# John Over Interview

And I got a British Academy Award and a bunch of these humanitas things that really gather the dust, those guys. But the point of all that is, is that it's nice to do something and then get some recognition for it, whatever it is. So it's why it's really good. You probably enroll in like contests and stuff like that. It's really fun to do. It's a good thing to do. It's good to put your work up against other people it's a healthy competition so anyway these are some of the shows I've done at the aardvark I don't know if you've ever seen that show it used to run with the pink feather and then yeah exactly there's a not bug and it talks like this I gotta get that ain't that ain't it's gonna do it okay anyway that was a show so here
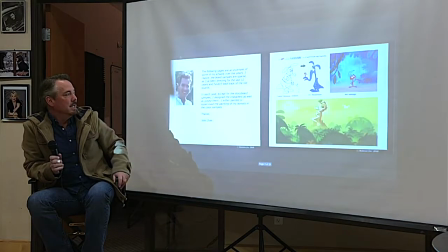(8:08)
we go let's go through the next can we go to the next slide so there's a picture of me like 50 years ago.
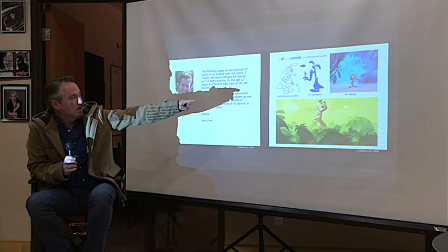(8:13)
Now, when you come on to a show, for example, now when I went on to Anthony Aardvark, they were having a lot of problems. The director was not good, and the producer was not good, and they'd been goofing off for like a year and a half,
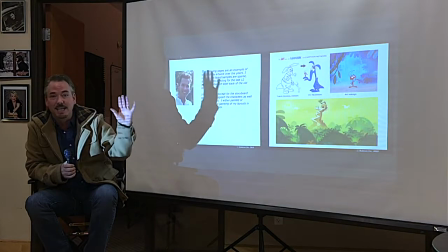(8:30)
and they'd spent all their money, and they hadn't sent anything to Cartoon Network.
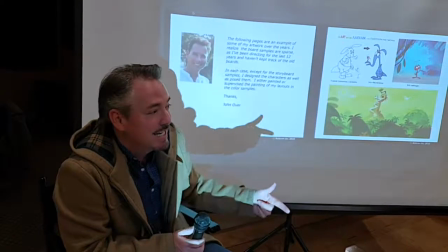(8:34)
So Cartoon Network was mad, MGM was mad, and the people over in Jordan that were putting up all the money, they were mad.
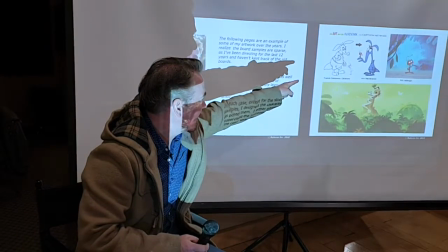(8:41)
So I come in, and this is what they had designed. That guy, this guy right there, I'm going to tickle him. There he is.
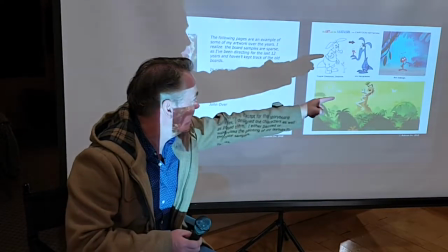(8:46)
That guy is what they designed. Now, does that look like a Cartoon Network, like, young teenager to you?
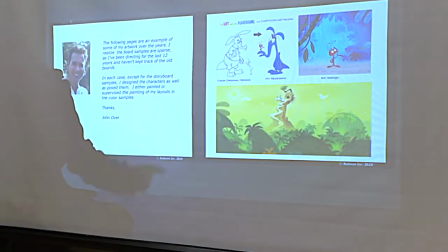(8:52)
No. Not really. Not to me. Looks like an old man, like a greeter at Walmart.
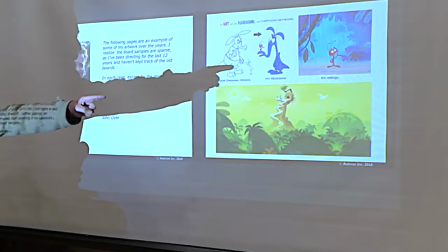(8:58)
It looks like that. So, and the same with this aunt, supposed to be like 12 years old or something.
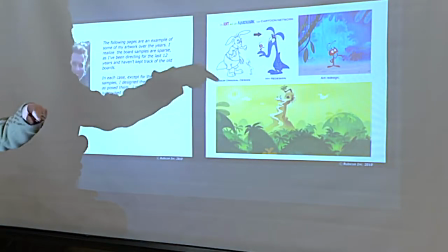(9:03)
It didn't look like that. So anyway, I redesigned him in more of a Cartoon Network-y fun style.
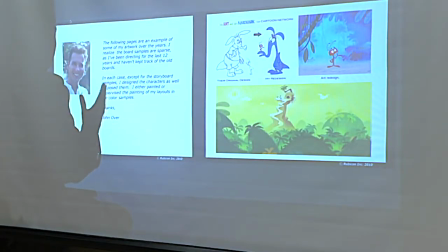(9:09)
And I thought about, when you're designing a character, you've got to think about, like, what is he going to do? What kind of stuff is this guy going to do? So I used to think, I want him to be all stretchy.
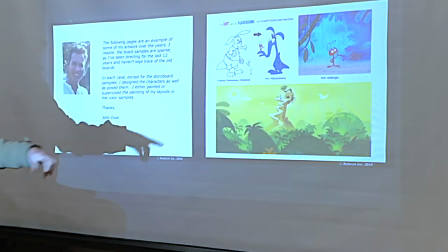(9:19)
I want him to, like, get his nose caught and then be stretching it out and all that stuff. Well, this guy looks like, you know, literally, he's filled with guts.
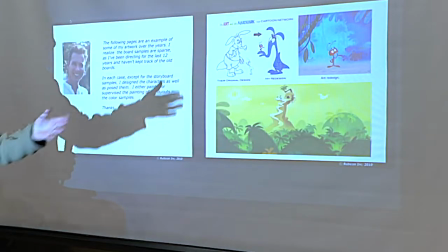(9:27)
Like, if he stretched his head, his head would come off. So this guy looks more stretchy.
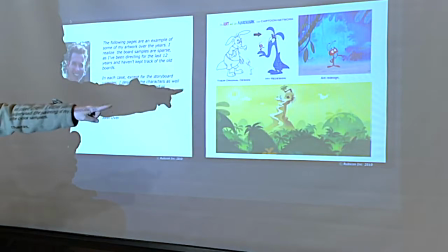(9:31)
So that's, I kind of redesigned him that way. Then I redesigned the backgrounds and stuff. And this is one thing that you want to do.
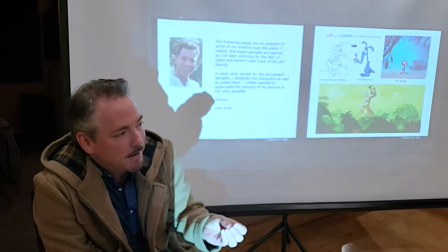(9:38)
Whenever you're doing video games, whatever you guys are doing, you think about how what you're doing is going to be played.
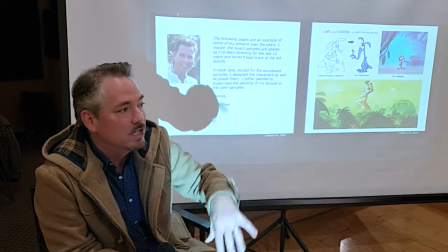(9:46)
Don't think about you. Think about who's watching it, who's playing it. You don't want to be thinking about you.
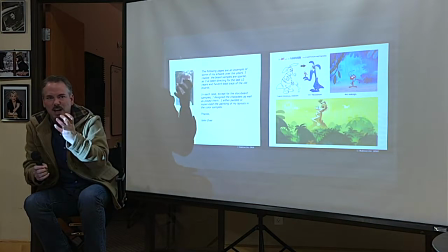(9:51)
So I was thinking about if I'm watching this show and I'm this character, I'm this creepy aardvark, this guy right here.
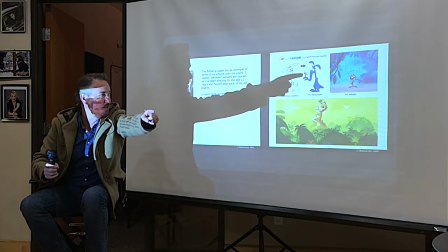(10:00)
And all I want to do is eat this ant.
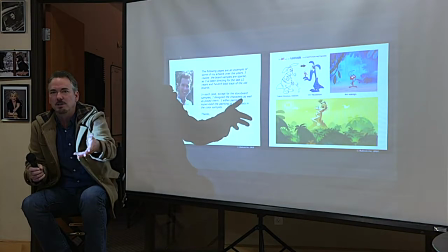(10:03)
They had a house for him that looked like a cute little cottage. it would look like Snow White's house little little flowers planted out
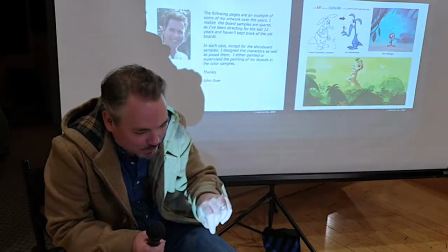(10:11)
front and stuff now this guy's a creep he's not gonna plant flowers oh I got water these begonias no so I put him up on this craggy mountain up
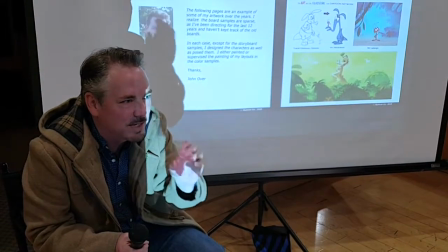(10:20)
a twisted path and then he's got a telescope and he watches everybody down below that puts him in like a spitting and you're getting it good
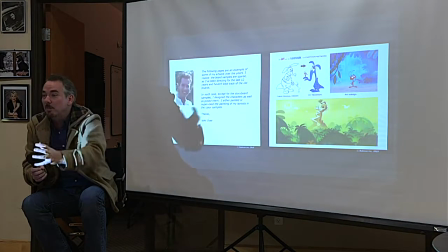(10:28)
this is good it gets it makes him in a predator mode Mike like he's after that man okay so we'll go on so I would redesign the
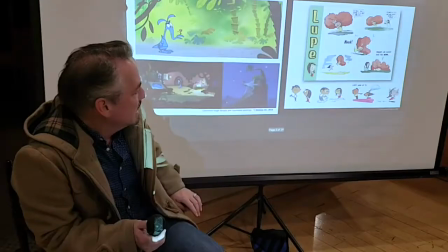(10:37)
backgrounds we just redesigned everything for that show and then a winning a bunch of award okay we go on so so now whenever you design a character you've got
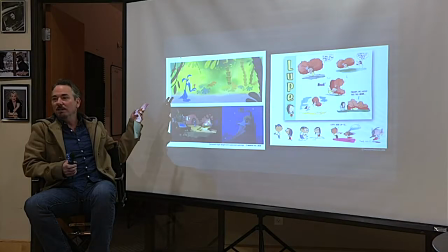(10:45)
to think how does that character look against the background if you're in a designing a video game for instance and you can't tell your character from the background you people easily lose interest so you want something
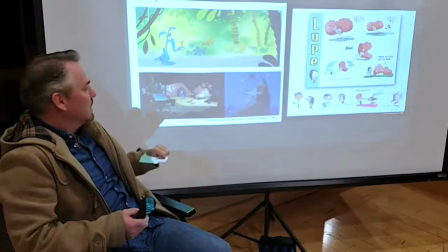(10:58)
that's gonna pop against that background so we designed this this
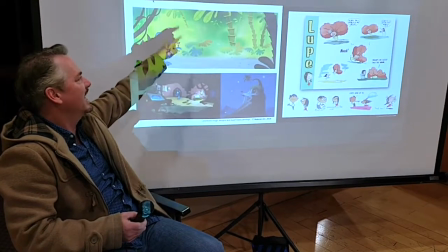(11:02)
background here see others it gives you the impression of a jungle but there's
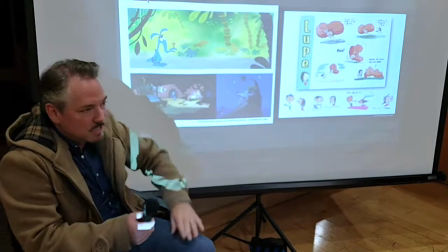(11:07)
really no individual leaves this is the problem with drawing hair by the way
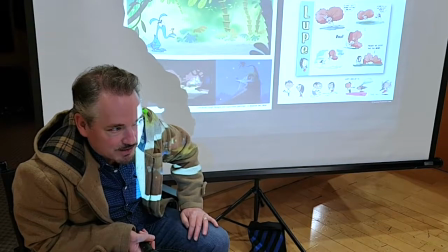(11:12)
like when my kids draw hair you know what they do they draw every single hair
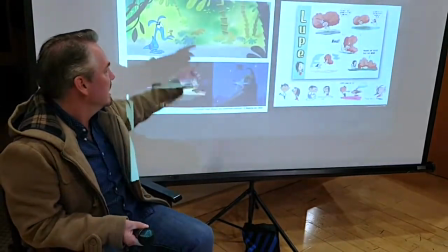(11:17)
you don't do that you draw the shape of the hair the shape there same with the jungle I'm suggesting plants
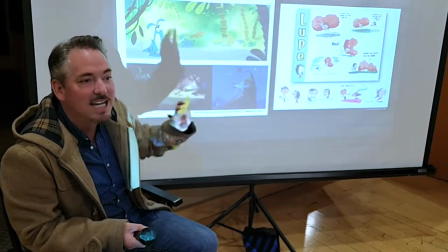(11:23)
I don't have to draw all the individual leaves I suggest the leaves with the color this stuff
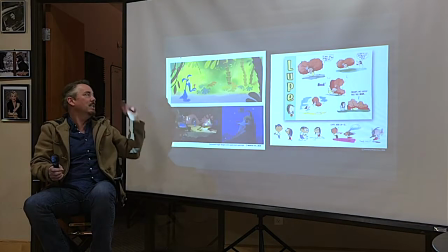(11:29)
is the foreground element and you notice how it's dark it's in the foreground
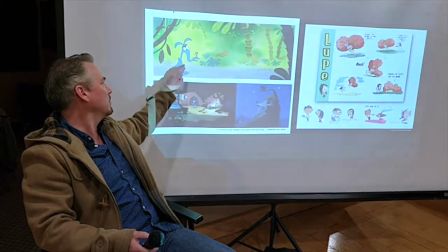(11:34)
it's a different color so in this place I don't have any detail around the character
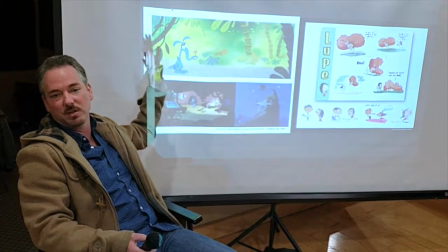(11:39)
here I'm leaving that clear so that you can see that yeah I'm sorry you guys
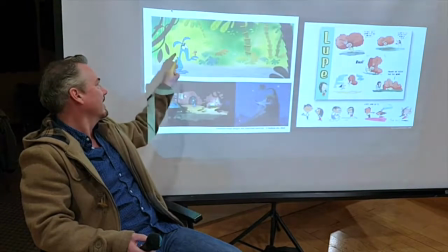(11:43)
gotta look at my big fat head but there's
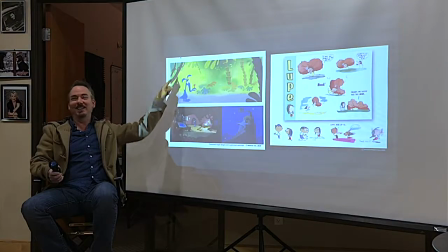(11:48)
no I'll just take forget what I'm saying is true there's no detail around around him then you think about what is this room like
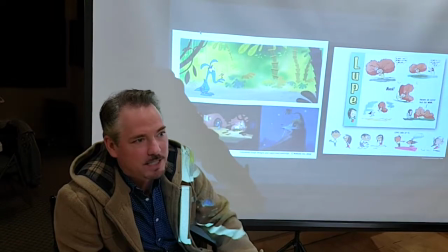(11:54)
this one great thing is Steven Spielberg once said we were coming up with this character and he said it was in a school and he says okay we're designing
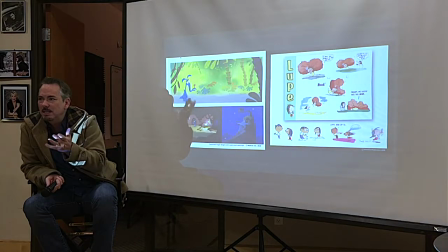(12:01)
this character he says all right all right let's think about what might be in his locker now we're never gonna show his locker you're never gonna see his locker but you think about what might be in the locker so that's kind of what we do here we think okay here's this guy what
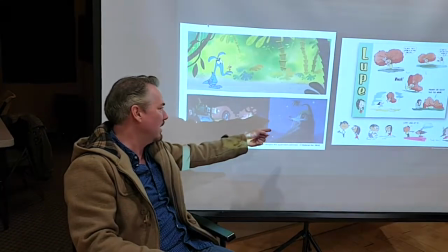(12:15)
does this house look like what does this room look like and then this is what it looks like at night so you do that same little craggy thing and there's a little lifetime vision.
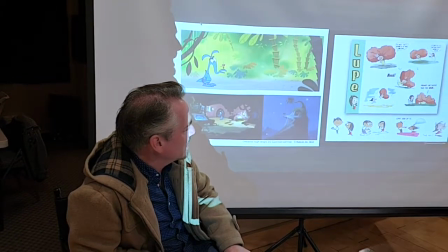(12:24)
This is another show I did. This is where I used to spend a lot of time down in Mexico and I fell in love with these little towns and these little villages.
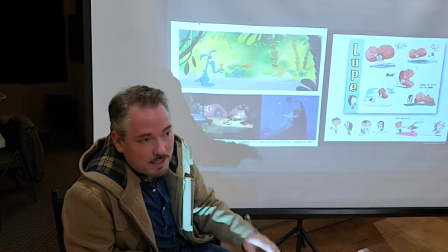(12:33)
They didn't have a lot of money, but they were so charming. And so I designed this show around that.
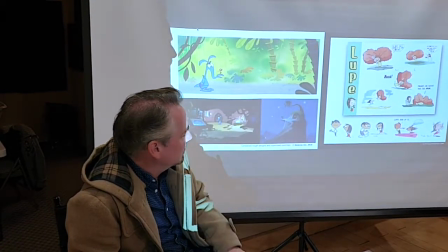(12:40)
And we can go to the next one. It's about a brother and sister. now this is an idea I had about a pet show about
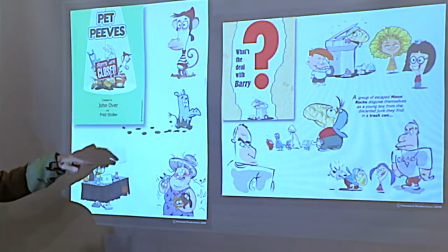(12:46)
a pet shop and then so I'm designing these little characters and it's fun to think
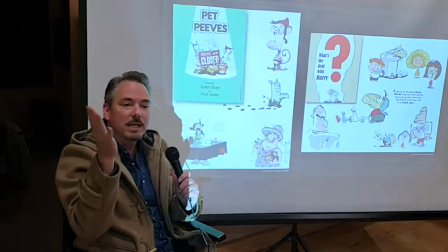(12:51)
of when you're designing a character you think about what is this character like to do what does he or she
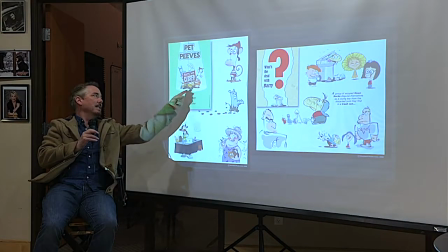(13:00)
what are they about so so I'm thinking very to these guys I'm thinking this is a grumpy little guy is a grumpy you know what a sharp a is it's dog who's got like he's about this big but he's got the skin of a dog that big you know he's got all these
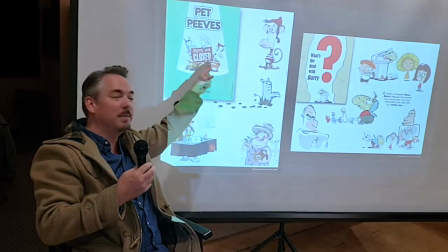(13:15)
extra skin all over him it's a so he's a grumpy little crabby guy so I thought that'd be fun to have all
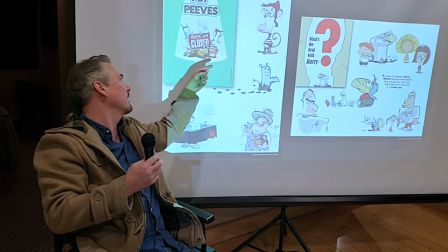(13:21)
these layers of fold the skin all over and so you're designing these characters all with different
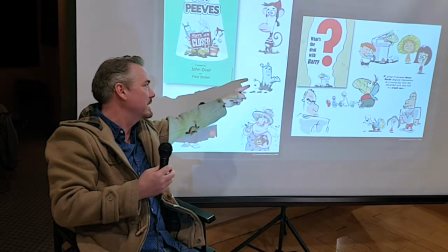(13:29)
personality traits you can kind of get an idea of who they are this guy's really innocent with the big eyes this was
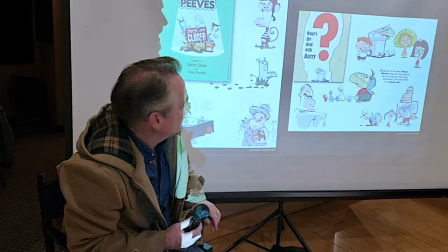(13:37)
some friends of mine had an idea they're writers on a show I was on and they said the reason I'm showing you all these because I'm showing you you can draw
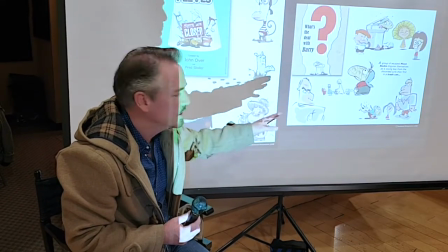(13:45)
all sorts of different styles you can come up with all sorts of this is like looking at characters so
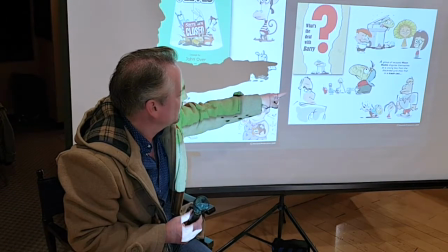(13:51)
this was about a a bunch of moon rocks that
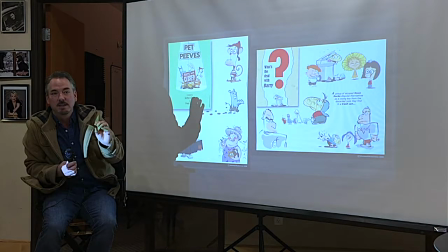(13:56)
escaped from the Smithsonian and they they form uh they want to make a rocket and go back home but in order to do that
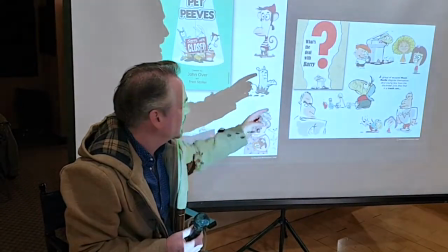(14:06)
they need they need to you know get materials and stuff so they go into a trash can here they hear the rocks right here
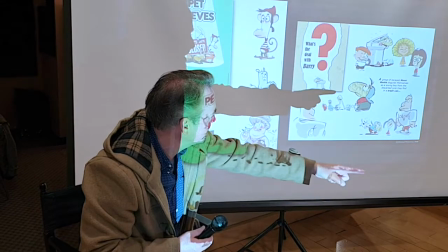(14:13)
so they look like but they go into a trash can and they find a bunch of stuff and they make a kid out of it so it's a stick
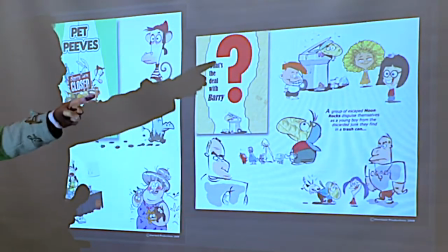(14:19)
and a glove and an oven mitt and a baseball hat and then they form this kid that lives in the trash can and the school bus stops at the trash can and
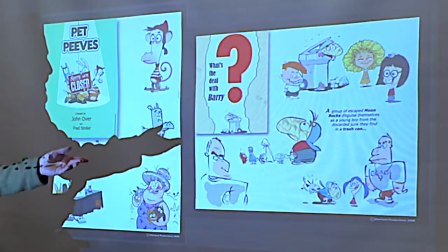(14:28)
picks him up and the other kids think he's just weird so like dogs bite him and he never even minds anyway
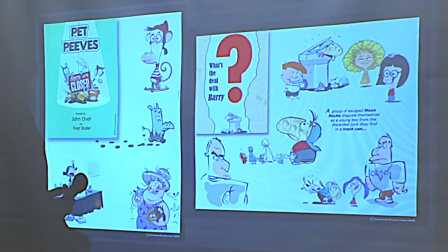(14:37)
that was that was another little thing we were designing up okay next one
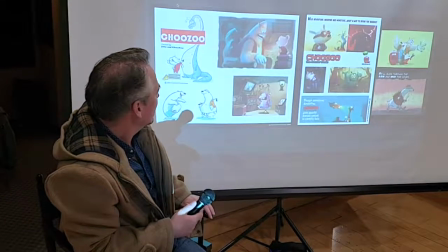(14:41)
now this was this was something that is nearly
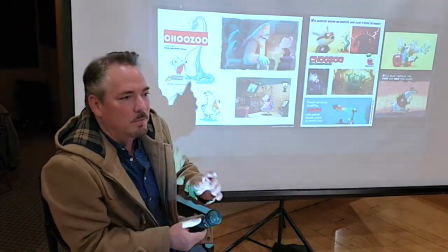(14:46)
to my heart still is I was at a conference
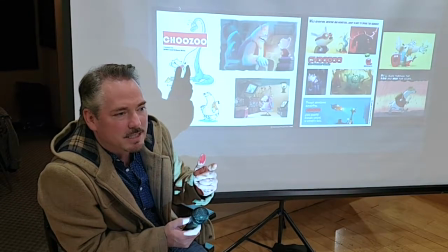(14:52)
once and this Senator Harkin came up to me,
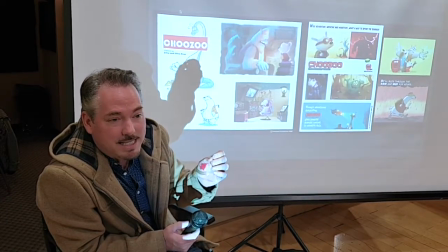(14:56)
and he's a big guy in the government, or he was, and he said, the U.S. is getting killed in sciences.
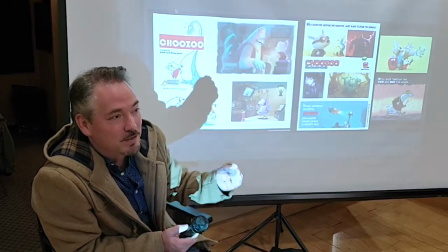(15:04)
If we look around the world, the U.S. used to be, bing, right on top.